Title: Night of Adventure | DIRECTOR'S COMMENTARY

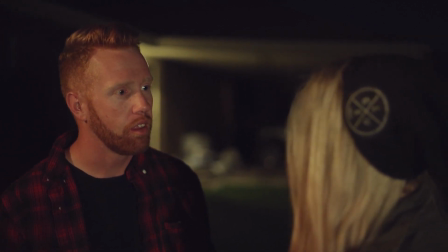[12:15]
This is still at my grandparents' house and we kind of cheated and did some movie magic and shot the same location,
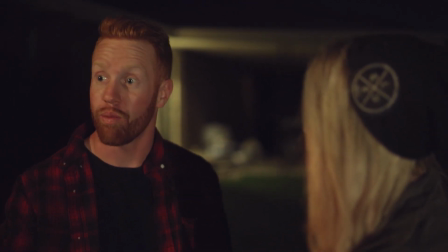[12:22]
but we shot tighter to make the background a little bit more out of focus,
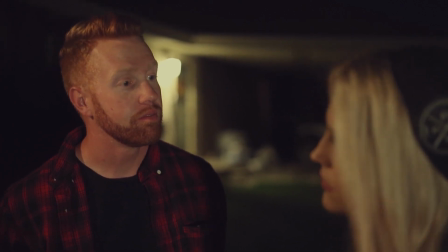[12:27]
the depth of field.
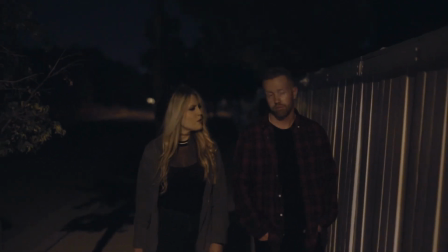[12:35]
So a lot of the script is actually based off of the hometown that I grew up in, which is What's Cross City.
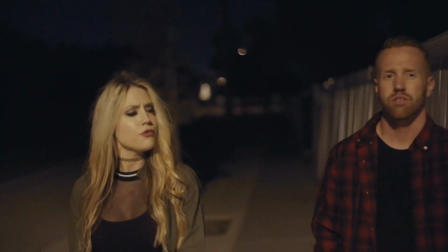[12:43]
And I kind of wrote it in areas that I knew that we could probably shoot it in and it'd be very doable for such a low budget.
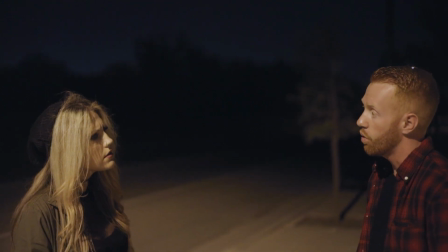[12:50]
Cause we only had a budget of like $500. And so now that they're out on the adventure in the night, like a majority of this is shot in what's cross city.
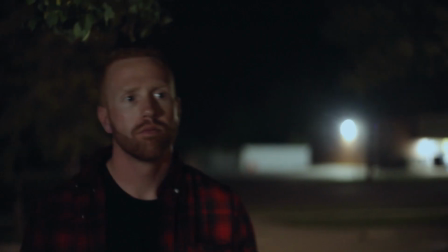[13:00]
And like right here, we were straight at the police station and we actually have a lot of help from them, the police department in what's cross.
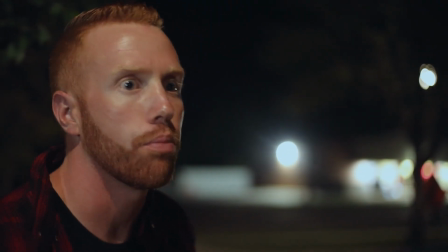[13:08]
And then that kind of goes back to like, uh, who, you know, Because my stepdad works for the city,
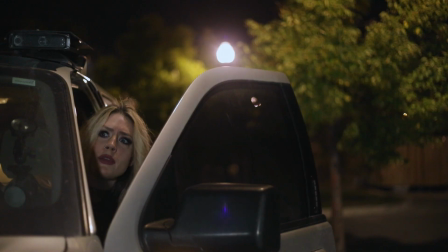[13:16]
and so he kind of gave us the tie-in to meet with the chief of police,
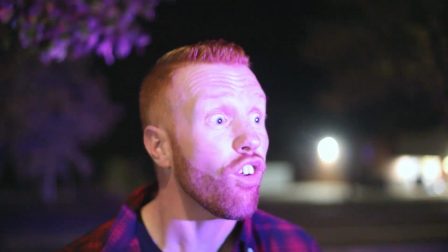[13:21]
and he lended us this car for a night.
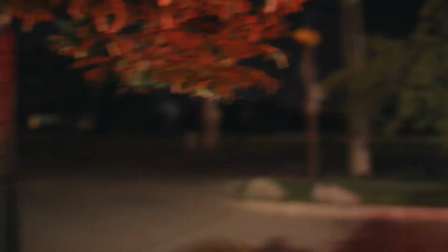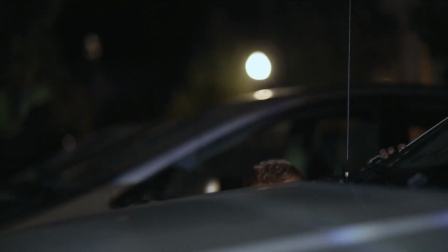[13:31]
It kind of increases the production value. I mean, for $500, I think this looks more than that, and I'm glad.
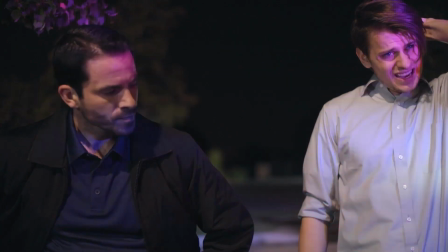[13:40]
That's something I'm proud to say. There's Landon right there, the young cop.
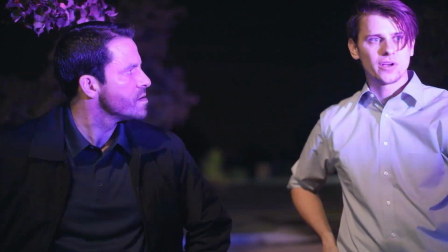[13:45] Christ that's the fifth time this month look I'm sorry all right but I don't have time to lock the fucking door when I'm busy carrying some handcuffed drunk I
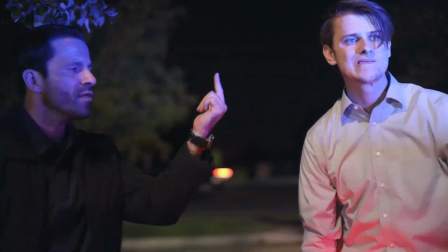[13:54] got on the drop the f-bomb well Landon never drops the f-bomb he's such a nice guy and he's very very not the
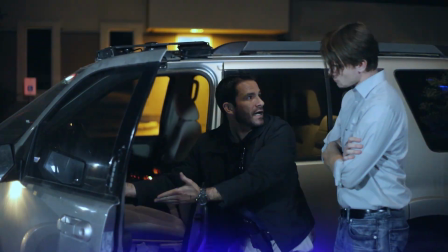[14:02]
kind of person that to just just swear for the sake of swearing but I got him to drop that and I thought it
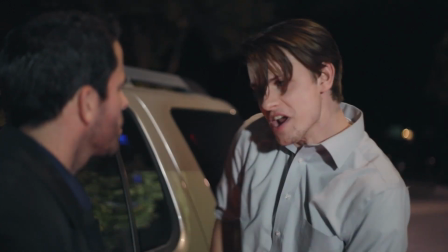[14:09]
was dumb cops and
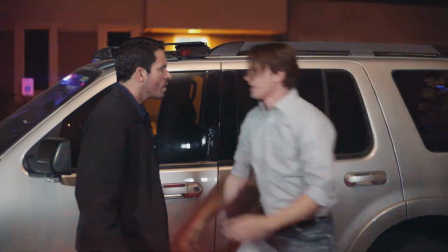[14:21]
while we're shooting this whole scene we actually had people driving
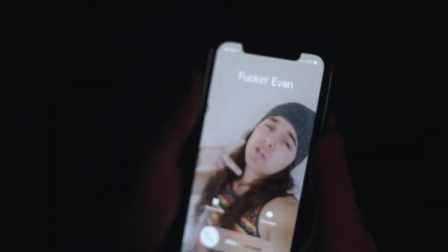[14:28]
around interrupting our shots because when you have cop lights and cameras everywhere people annoyingly drive while you're in the middle of shooting and ruin the whole shot and my
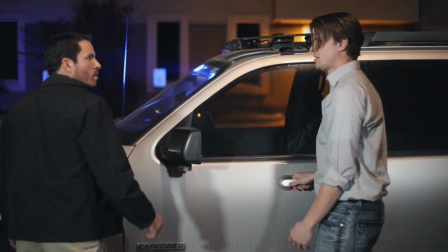[14:41]
piece of advice is if you see boom mics seven cameras and lights everywhere
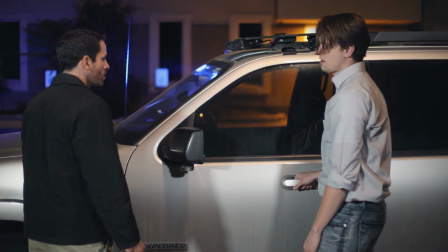[14:45]
chances are it's normal and not to be a douchebag about it and drive through the to
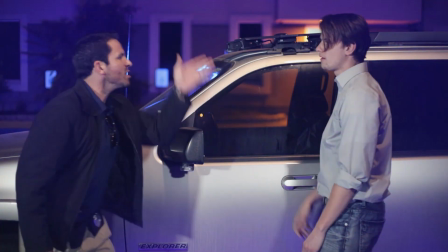[14:50]
the shot I love how strict of Derek is in
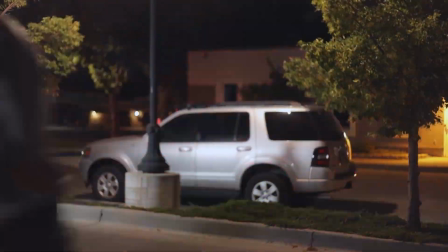[14:54]
this and this was actually our last night of shooting
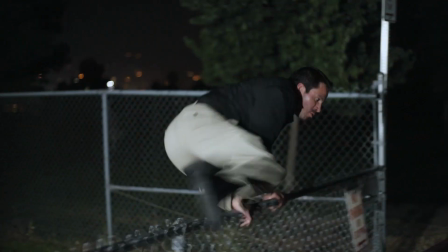[14:59]
this whole chase sequence we shot this all until like I think four
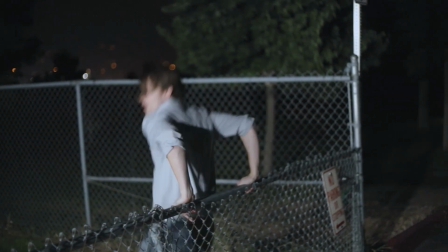[15:05]
o'clock in the morning three o'clock in the morning maybe there was
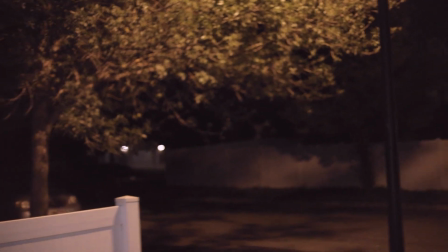[15:10]
a was a lot of long nights and I think the night before this we actually did an
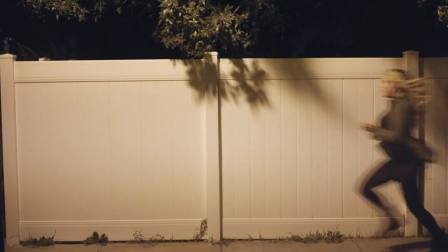[15:15]
all-nighter so in
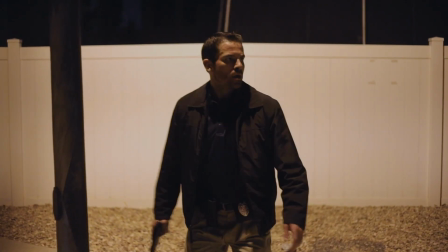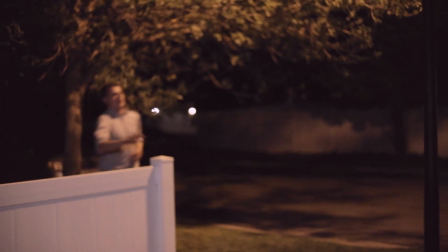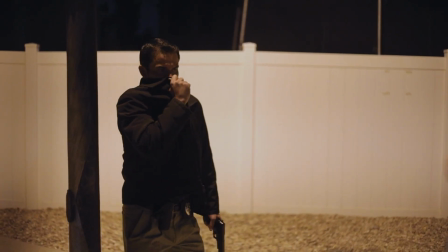[15:31]
this scene right here this fence right before the scene
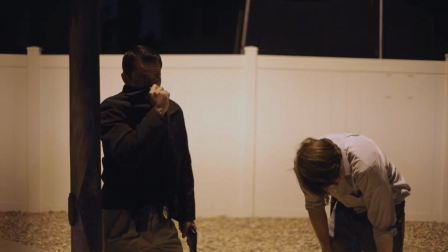[15:35]
cuts to the police station this is the same location actually so just another area of cheating
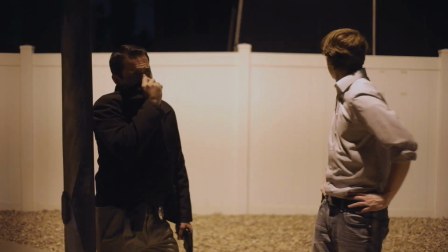[15:41]
now a lot of people have asked me what exactly is Derek
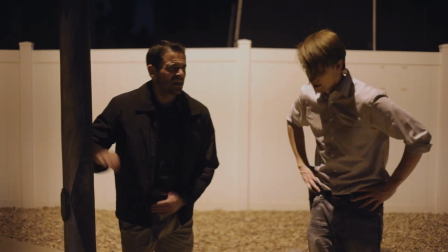[15:48]
talking into And my idea behind that was how cops talk into their jackets in movies
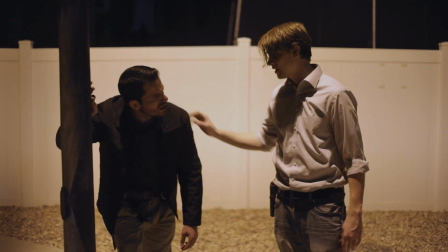[15:54]
or secret agent movies, you know. And I thought that was kind of the thing for like undercover cops or whatever.
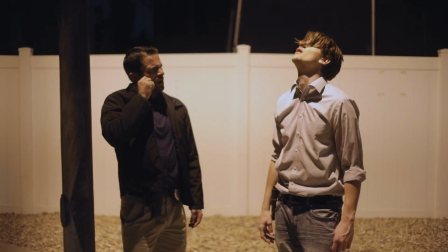[16:01]
But I was starting to realize that probably was not the case.
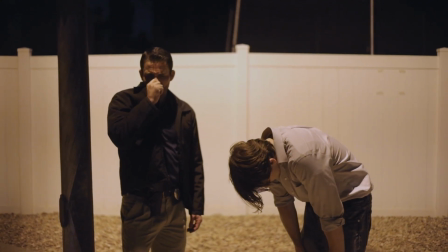[16:03]
And I probably should have taken more care and props for him, you know, like a cell phone or something.
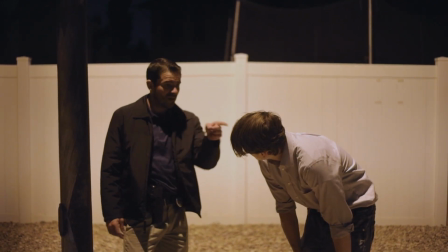[16:11]
And I was kind of lazy on my end for that. But it's still kind of quirky.
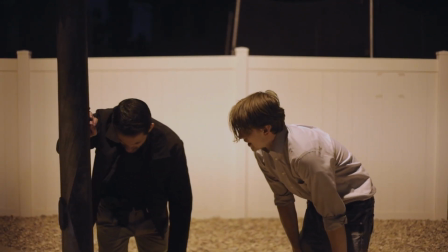[16:16]
I think it's very fitting for his character.
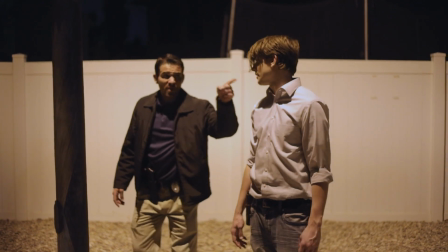[16:19]
You know, I hate my fucking name Now this is actually where the movie gets a little bit more serious and like this music that my dad does transitions into it really nice
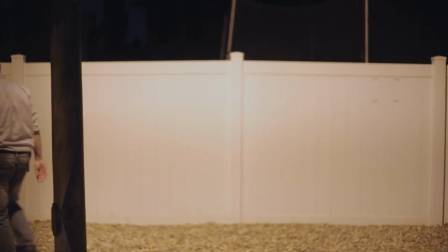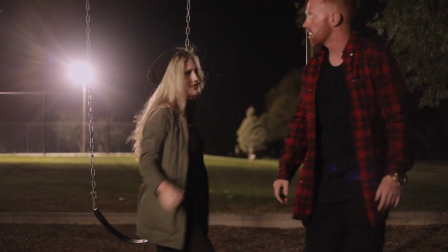[16:34]
And this park This park was fun to shoot at this is actually a park that I
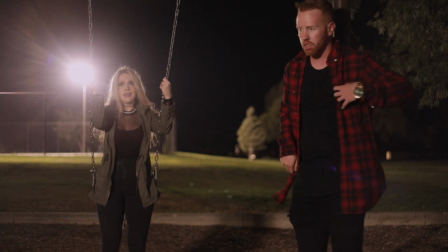[16:41]
Grew up by my house that I grew up in was like around the area and I I had endless nights walking through this park.
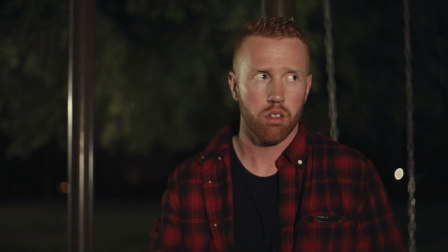[16:49]
And so a lot of the script, I'm telling you, it was exactly. It was exactly that, like running down exterior park.
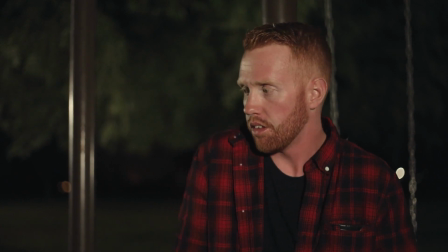[16:57]
And this is the exact park I pictured, you know, and it kind of made it easier to do this too, because my stepdad,
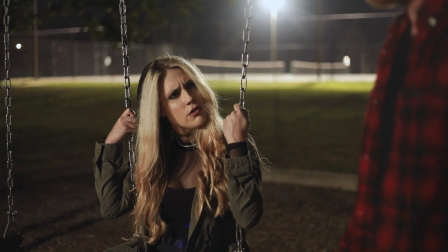[17:05]
having worked with the city, he had access to turn off sprinklers or some other stuff that we kind of needed for the night stuff.
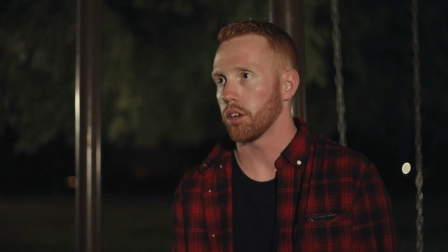[17:14] Ex used to do it.
And you'll actually, let's see, you'll probably hear kids coming up, um, screaming.
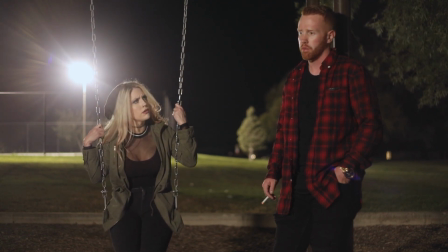[17:27]
And that's not a sound effect that there were actual kids at this park with like a huge family reunion function at 10 o'clock at night.
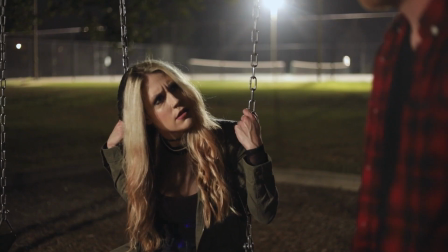[17:35]
Um, they were being very loud. And, uh, I thought this was, this was another scene that I would have had to do ADR.
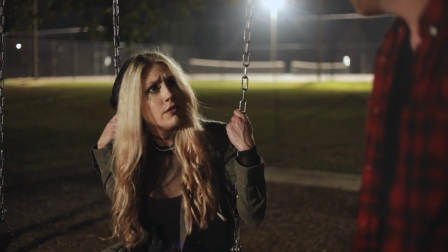[17:43]
And at this point I was looking at doing ADR.
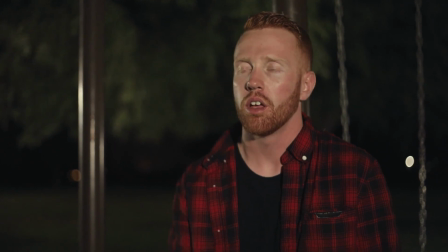[17:45]
I was dreading it, but with those kids screaming, I was very afraid I was going to have to do ADR.
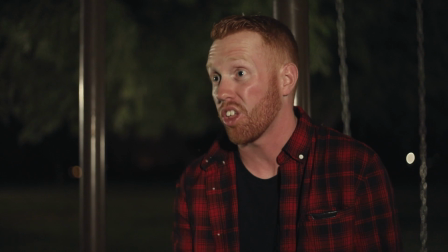[17:54]
Ultimately, I made it kind of tie into the movie, I think, anyway. So definitely not a sound effect.
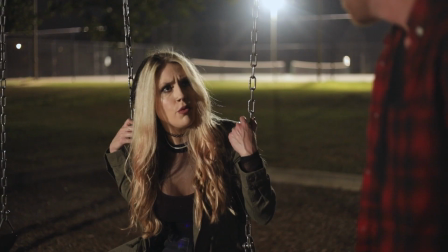[18:02]
That was definitely on audio. And so. and the negativity that happens why not focus on that there's no reason to this
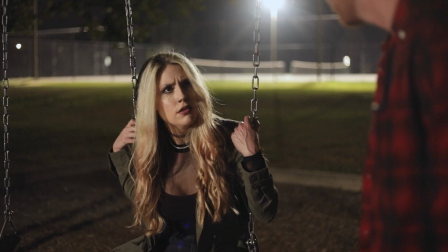[18:09]
is i pretty much where the the two actors are getting very raw and very very real with each other you know
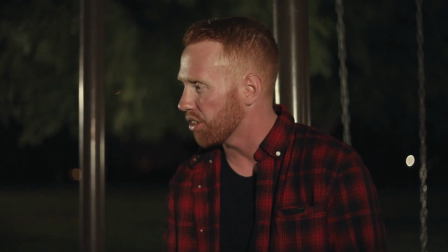[18:16]
starting to show sides that uh we haven't seen yet
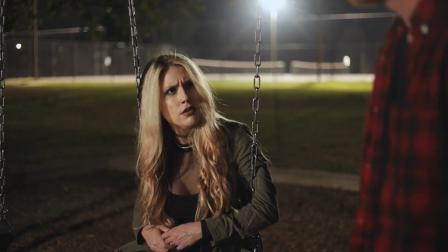[18:21]
it was cheap what kind of a person isn't perfect at first i love this
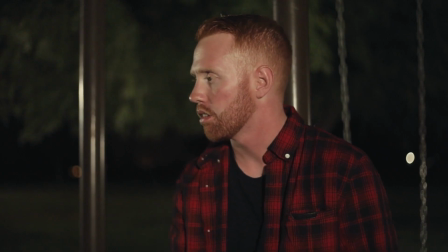[18:27]
music too um every time there's a question asked my dad put a little piano piano piece in there sorry
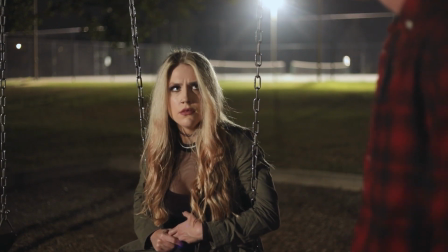[18:35]
And this is actually a scene I had no idea what the music was going to be, even in the script. I thought it was going to be just a quiet moment with no music and ultimately my dad,
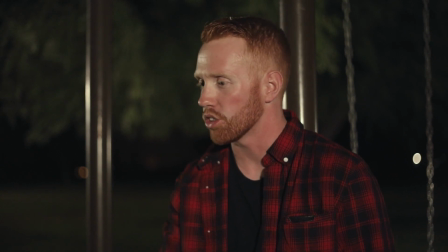[18:45]
he came up with something and I thought it was very, very much deep.
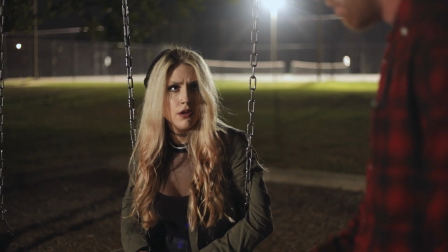[18:52]
It gave the, gave the scene a lot of depth.
That's why trust goes along.
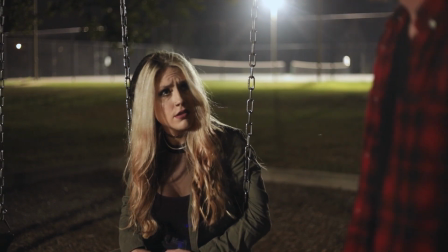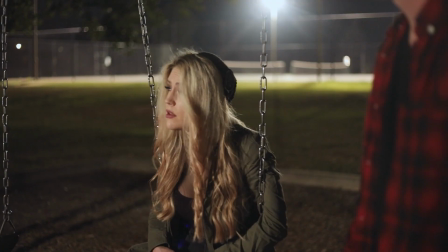[19:02] So those two people over there. What about them?
this is probably their first date and I love how his character now is just like well we're going to make this adventure a little bit more interesting you know take it a step further
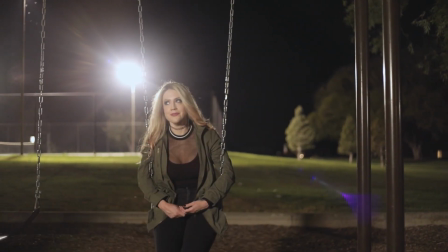[19:19]
of talking to other strangers but and Eric Osmond who plays
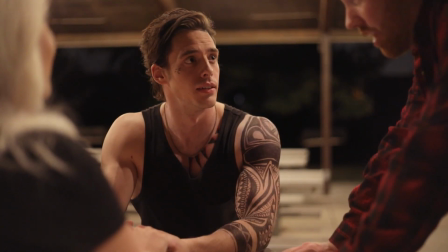[19:28]
him right there I forgot the character's name oh wow that's not a real tattoo I mean, it's Sharpied.
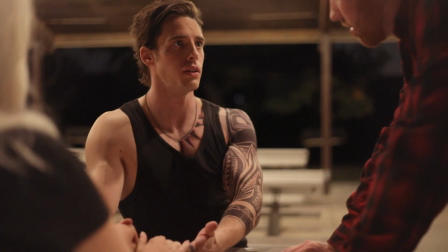[19:37]
He Sharpied the tattoo,
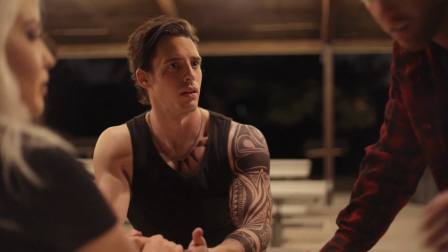[19:38]
and he showed up with that, and I thought it was really, you know, it adds a lot to the character.
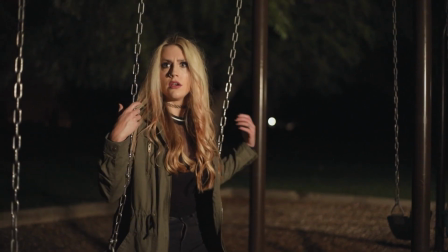[19:48]
These actors, you have to trust the actors. A lot of the time, the actors know him more than the director and writer, and that's something you have to trust him with, you know.
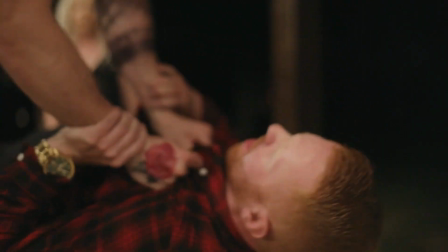[19:57] What the fuck's she doing, too? What the fuck, man? She doing you, too? You're the fuck, man. What the fuck's wrong, man?
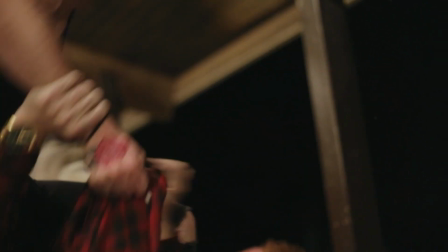[20:02] You suck. Fuck off, man. Fuck off.
This is a fun scene to shoot.
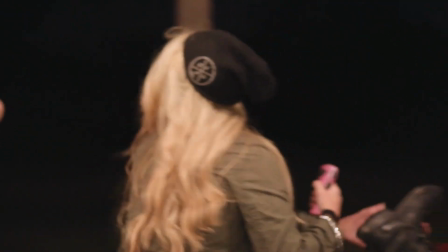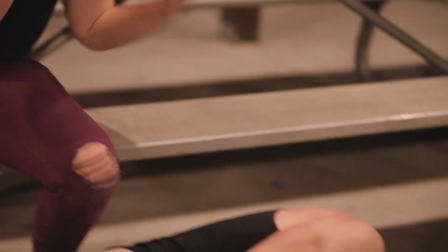[20:11]
And I love the idea of how Casey's character decides to go and talk to these strangers,
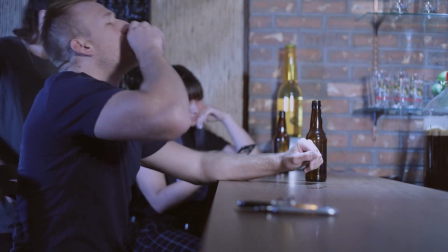[20:19]
you know, and make it more of an interesting night. Like on top of getting chased by cops because you hijacked a cop car.